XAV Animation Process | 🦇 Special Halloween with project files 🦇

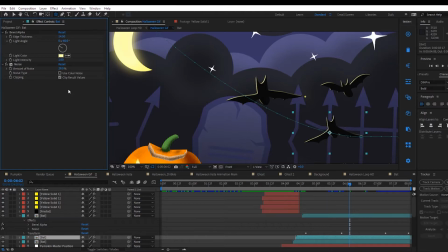Setting my speed graph properly and overlapping the keyframes, I got this convincing flight for my Halloween scene.
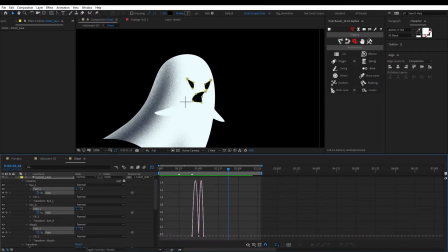A very important thing that doesn't show in the time-lapse is the storytelling.
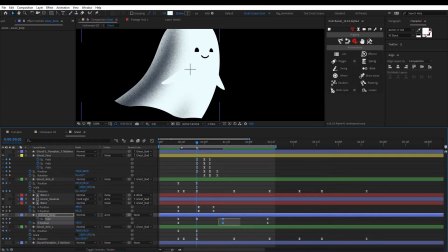The life and the character I wanted to give to my animation. We could go on for hours about storytelling, conflict, emotions,
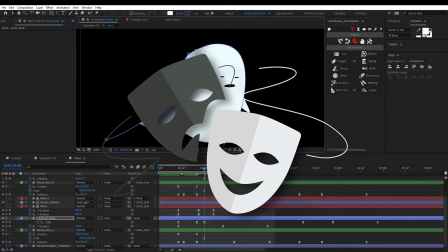etc., but you can also play with basic principles such as contrast, for example.
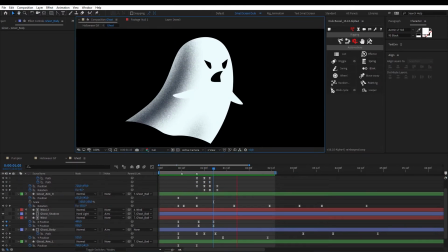Contrast is all about showing oppositions, conflicts between different ideas.
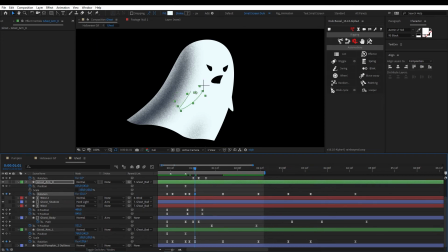It breaks the expectations and adds an element of surprise and fun.
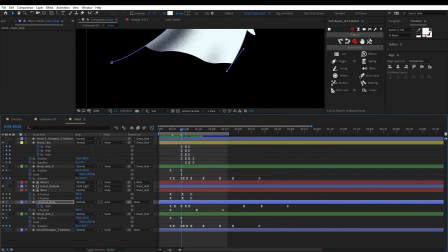In that case, the contrast and the element of surprise comes from the fact that the ghost is the one actually being scared,
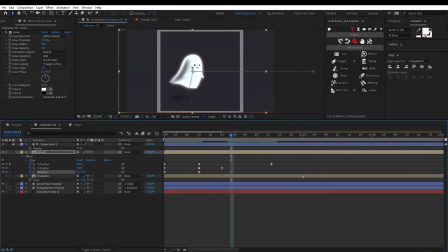when we usually expect ghosts to be the ones supposed to scare us. He comes up first in the animation, starts to fly away ready to scare the hell out of the kids during the Halloween night.
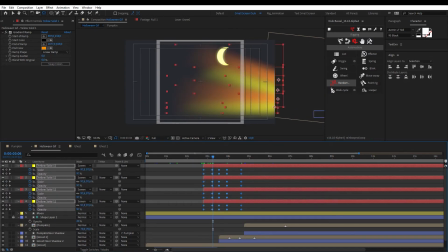But instead, he's the one running away from this clumsy pumpkin.
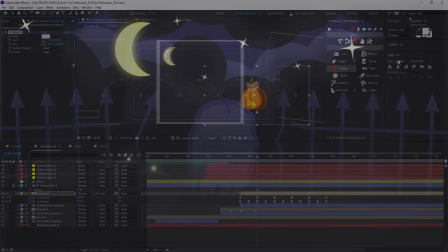If you start to add character and contrast to your animations, not only in the design,
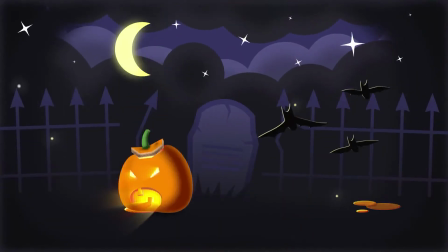then you start to tell a different story, to convey emotion, mystery, fun and surprise.
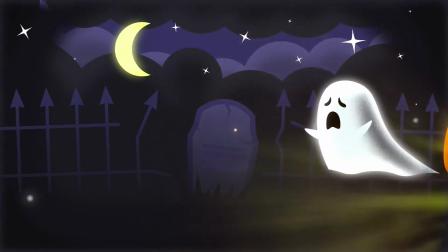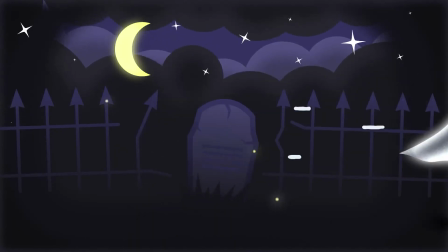Alright, that's it. I hope you enjoyed it. Let me know in the comments below, don't forget to like, share and subscribe.
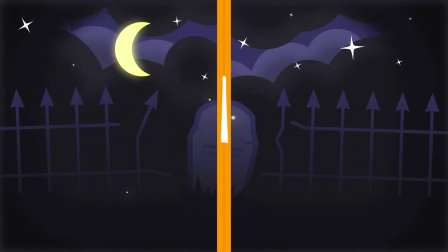And thanks for the support. See you next time.